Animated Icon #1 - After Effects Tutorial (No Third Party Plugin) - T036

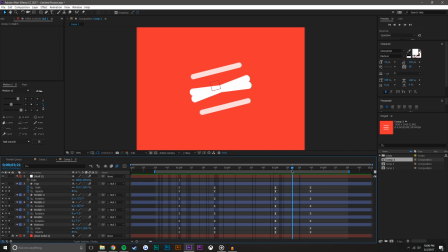That way I could scale up again and then scale down when it's spinning. That way it always kind of looks like it's zooming in, but it never actually is zooming in very far. So at about here, I'm going to set a keyframe with the scale at maybe 108.
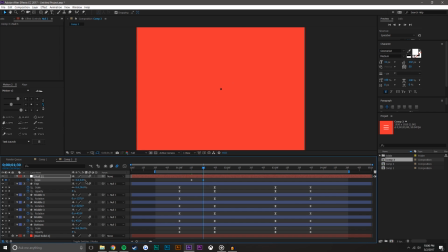And then here at 100. So during that point in time, you can't really tell that it's scaled down too much. And then I'm basically going to do the exact same.
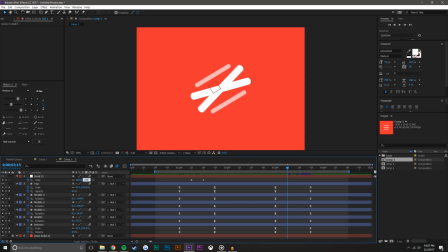108, 100. Now here's the tricky part. Because it's going to stop scaling, I need to set a keyframe here and a keyframe there.
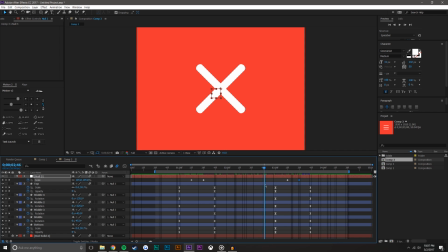But since I made sure that the keyframes between here is equal to the keyframes here and here, what I can do is I can say, okay, so there's 1, 2, 3. So now I come here, 1, 2, 3. And that is the keyframe scale that I need to copy.
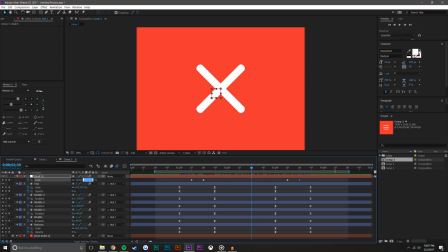It's 104.6, whatever, but I could just select it, hit Control C, come over here, Control V, come up here, Control V.
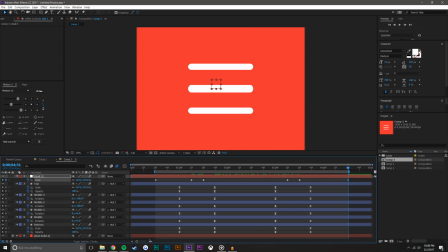I think this keyframe could move over one. Yep, it can. So now you'll see that it will look like it's continuously scaling.
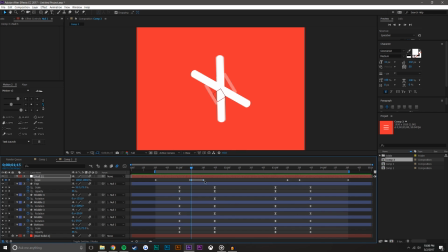Now you can kind of tell a little bit that it scales down, and that might be because I have this too high. But it also might be because it's too early or it's too late. I'm just going to move it over a couple frames.
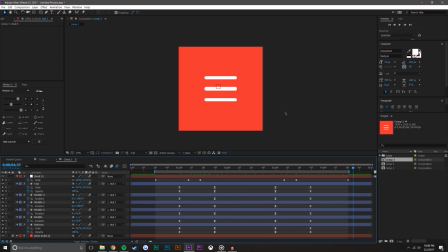There you go. Pretty simple. Anyways, guys, I hope you enjoyed this video. If you did, give it a like. Be sure to subscribe. I hope this helped. I hope you learned something here. I know you probably won't be making a spinning X icon. But if you did enjoy, make sure that you follow along. I created a Facebook page.
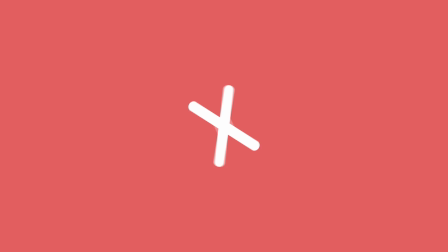You can go over and like it. I'm in the process of creating an Instagram page, but Instagram banned it instantly for some reason, and I have no idea why.
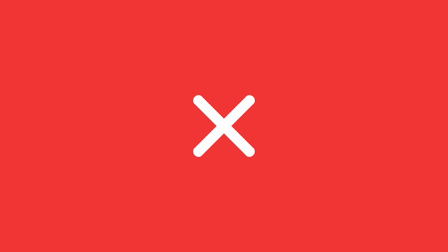But anyways, guys, thanks for watching.